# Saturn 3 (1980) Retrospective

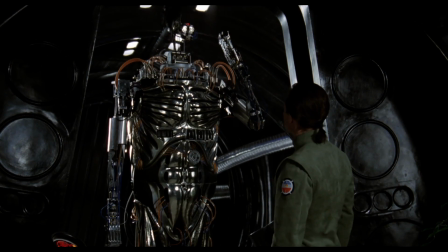20:24 I can't imagine this gargantuan, clumsy thing helping anyone do anything in a technological farming capacity.
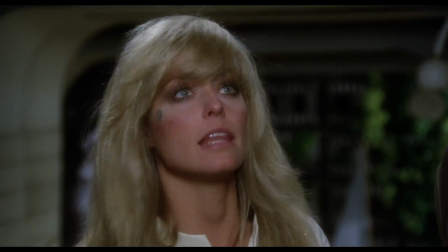20:31 Hector, hand the flask to the major.
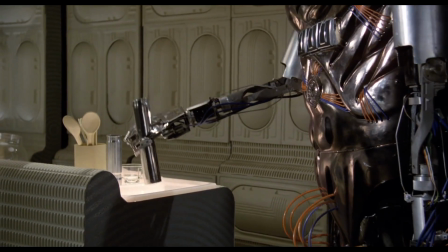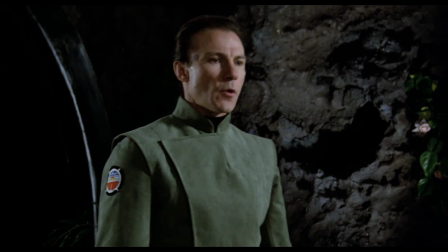20:39 Aboard.
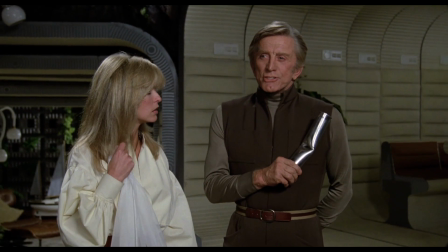20:44 I didn't ask him to shake hands.
So just hear me out. I'm shooting from the hip here. This is a little on-the-site revision from yours truly. But what if Hector were more of like an omnipresent technological menace rather than just like a lumbering, big, dumb, hulking thing? I know he like taps in the mainframe of the space station, like closes doors and stuff. But what if he actively like did more?
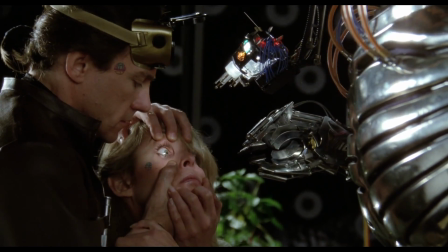21:07 What if he did more to sabotage like the airlock or the, you know, whatever he did to like drive everybody to their knees and control them. All he really does is just grab things with his big claw. You would feel like in an encounter with Hector, the worst thing that could possibly happen to you would be if he were to fall on you.
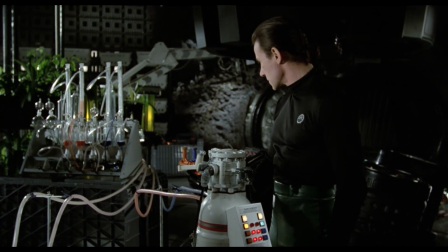21:21 But the filmmakers were keen on sticking with the massive lumbering robot to drive home the Frankenstein theme.
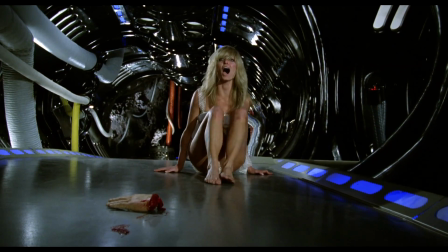21:27 Thus, the most menacing sequence we get is a demonstration of Hector's brute strength when he hauls Harvey Keitel's character onto the laboratory table,
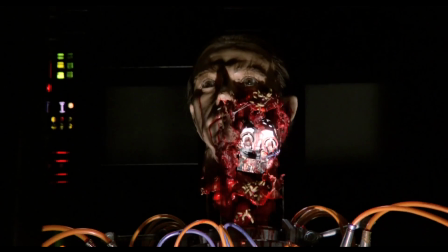21:35 dismembers him, and then wears his face.
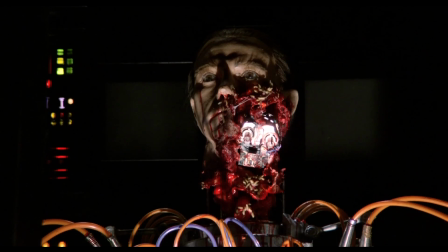21:42 I mean, Hector, he puts his face on his head.
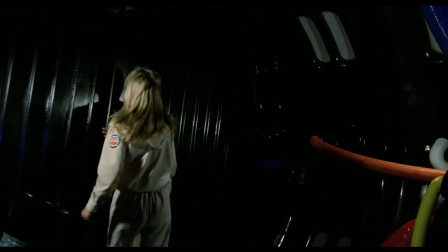21:45 This is as close as the film gets to equaling its contemporary sci-fi horror films in pure viscera.
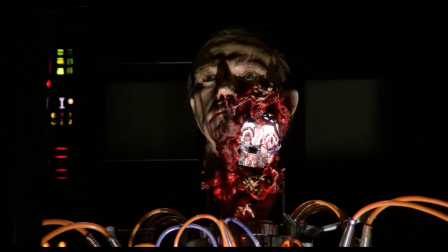21:51 And though it's initially shocking, it doesn't really make any sense.
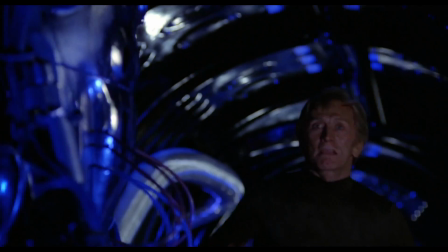21:55 It almost feels like a reshoot dictated by studio bosses who knew the film wasn't hard-edged enough.
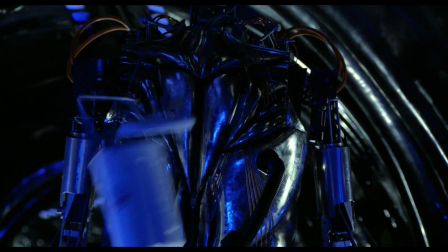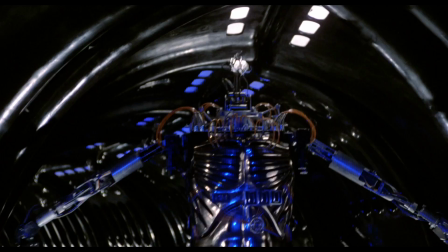So, Saturn 3's approximation to the release of Ridley Scott's Alien often gets it unfairly maligned as a rip-off of that movie.
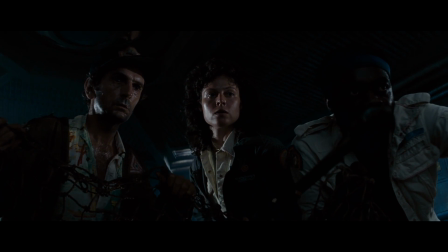22:17 Which is not true. I mean, they were both put into production at roughly the same time.
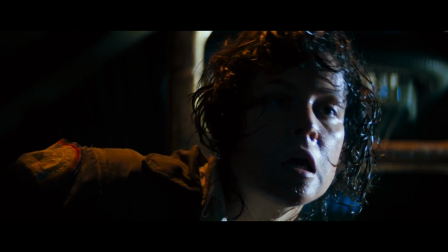22:20 It's highly unlikely that Saturn 3 would be a rip-off. though in the shade of that movie, its failures become much more apparent.
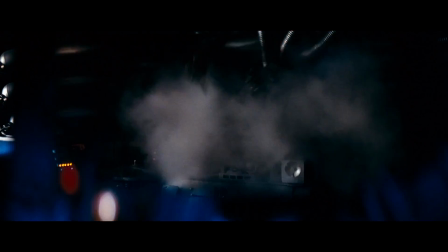22:29 I mean, it's hard not to notice that in basically every way in which one might try to improve Hector's menace,
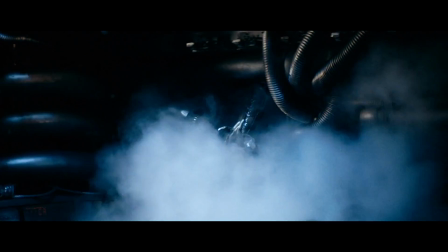22:35 it's accomplished way better by Giger's design of the xenomorph creature in Ridley Scott's film.
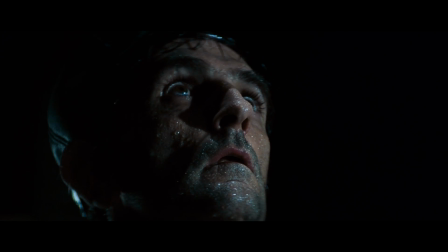22:39 They could have made the robot more agile and able to hide in the bowels of the moon base and then strike unseen like the alien.
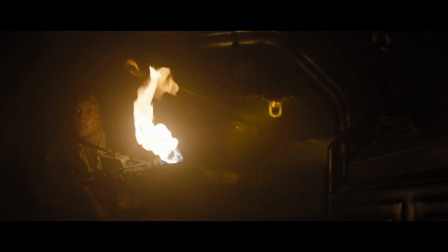22:46 Or you could have shot the film in lower and more expressionistic lighting like they did in Alien.
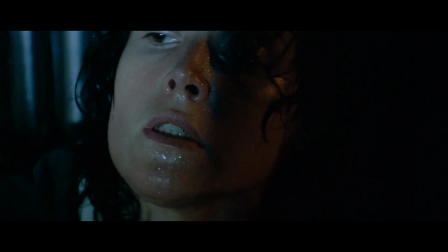22:51 However, the moon base in Saturn 3 is always brilliantly lit.
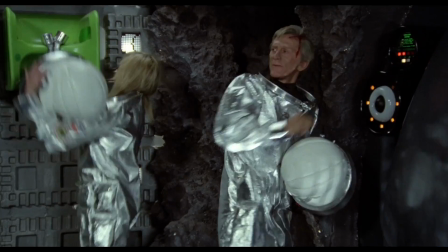22:55 Obviously, Barry wouldn't have wanted to obscure the amazing set design with minimalist lighting and shadow, though the film could have benefited from it.
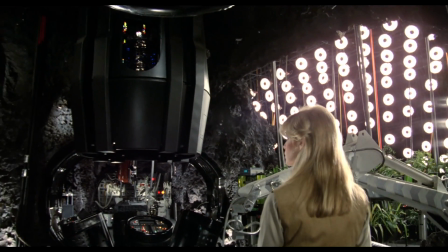23:03 But you know what? Brilliant it is. This set looks amazing, and it looks expensive.
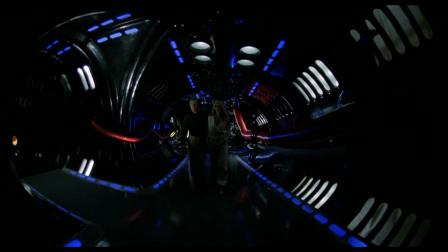23:08 I mean, check out these spectacular dolly shots and that fisheye lens that shows you the entire spectrum of the set,
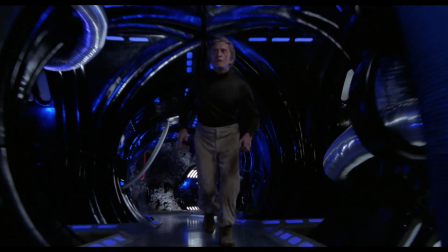23:15 and it makes it look like they're running through the innards of the robot himself, stuck in his world.